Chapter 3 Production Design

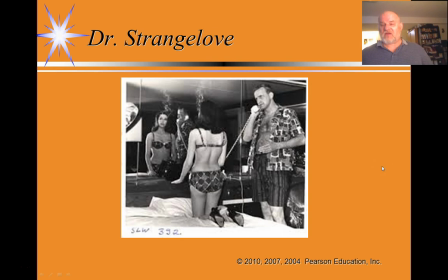And what does this costuming tell us about the characters of the people? She is also identified in the scene as his secretary, and she is identified as his boss.
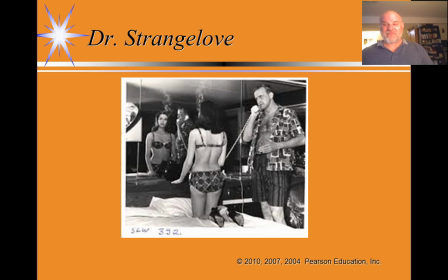So they're up to something a little shady in a motel room, is what is implied by the interaction of the costume, the set, and the performances.
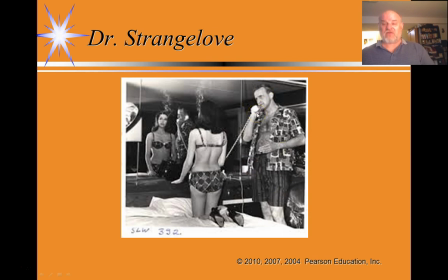this character on the right, he plays a general named General Turgidson. This is our first introduction to him, and it very much sets the tone by which we're going to interpret his character all throughout the film,
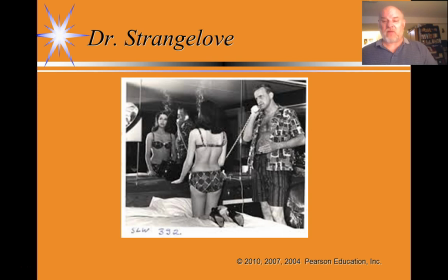despite the fact that for the majority of the film we see him dressed in a military uniform. Our previous knowledge of him appearing this way taints our later perception of him throughout the film, and that's quite deliberate.
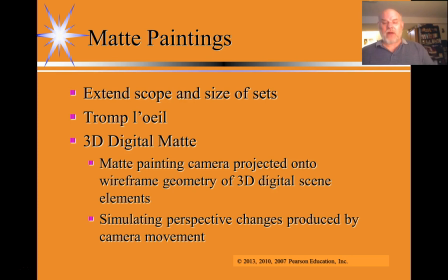Now, prior to digital technologies being available, matte paintings were often used to extend the scope and size of sets, and matte paintings
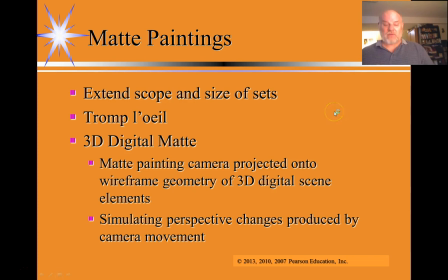rely on a visual effect called trompe-l'oeil. If I were to literally translate the phrase trompe-l'oeil from French into English, the literal meaning of the phrase trompe-l'oeil is to deceive the eye.
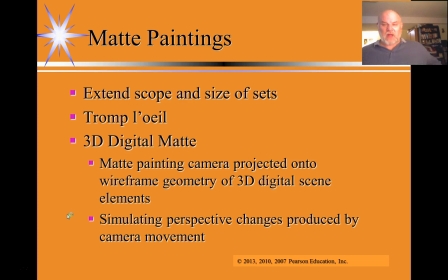So trompe-l'oeil is a visual effect in which lines are used to actually make you think that you're seeing a three-dimensional space when you're actually looking at a two-dimensional matte painting.
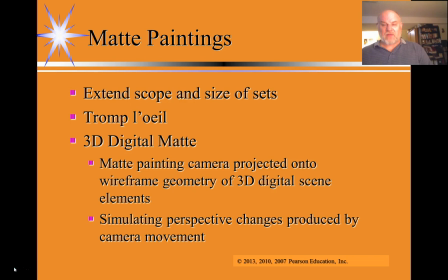So to give you an example of trompe-l'oeil effects, again from a little independent film I know called Star Wars.
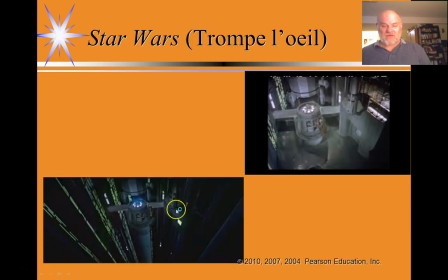So here is a trompe-l'oeil effect from the first Star Wars movie. So what the production designer did was to create a small set about 10 feet high of a power bank within a place called the Death Star.
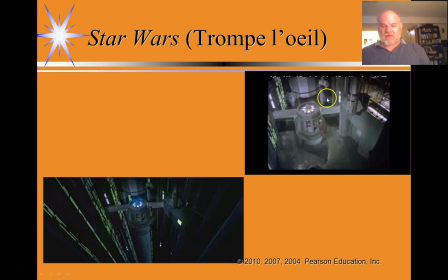It's a space station, and one of the central characters of the film, you can see him standing here. He's about 5 or 6 feet off the ground. He has to disable a tractor beam, so he needs to sneak up to this power station, pull a couple of levers, and disable the tractor beam.
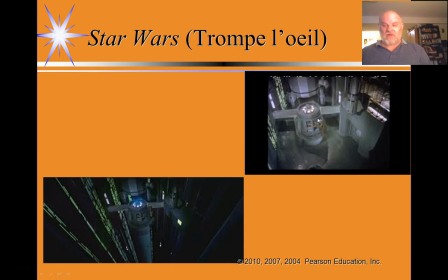Now, the effect that they actually wanted in the finished film was that he would be standing on a platform literally hundreds of feet in the air displaying this tractor beam. So what was done was a glass matte painting was used,
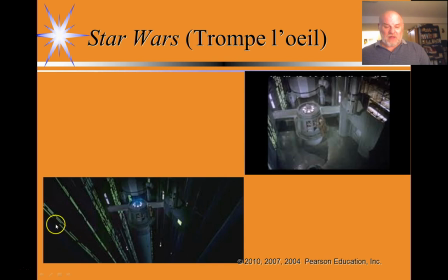and you can see that this glass matte painting has a lot of converging angular lines. The effect that these converging angular lines give us, although they're painted on a flat surface,
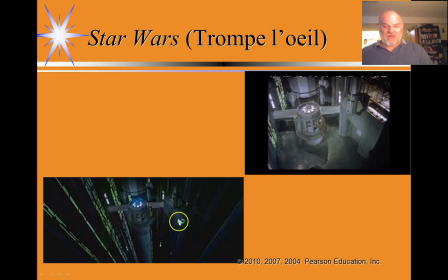they give us an illusion of depth and height where there isn't any. So, using a technique called traveling mattes, which I'll discuss further when we talk about visual effects,
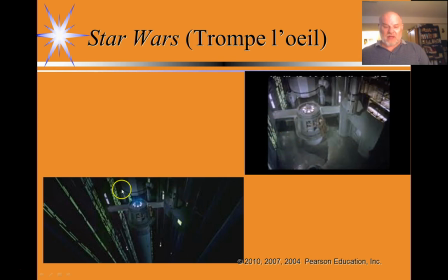the image taken on the actual set is combined with the image of the glass matte painting to give you this sense that the actor is on a platform hundreds of feet in the air as he disables the tractor beam. So that is called trompe-l'oeil, meaning to deceive the eye.
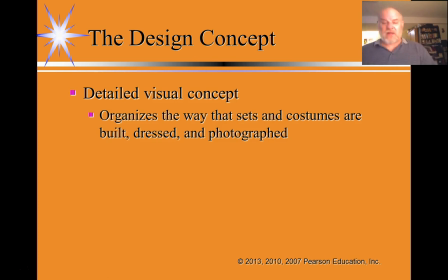Now, the design concept for the film is a central idea that organizes the way that all sets and costumes are built, dressed, and photographed.
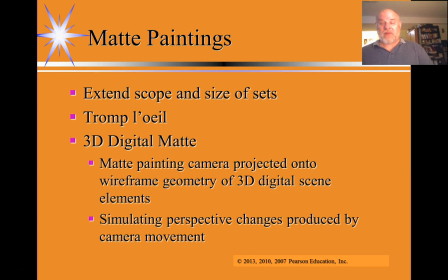Now, the matte painting I just showed you from Star Wars was literally a physical painting using paint on glass.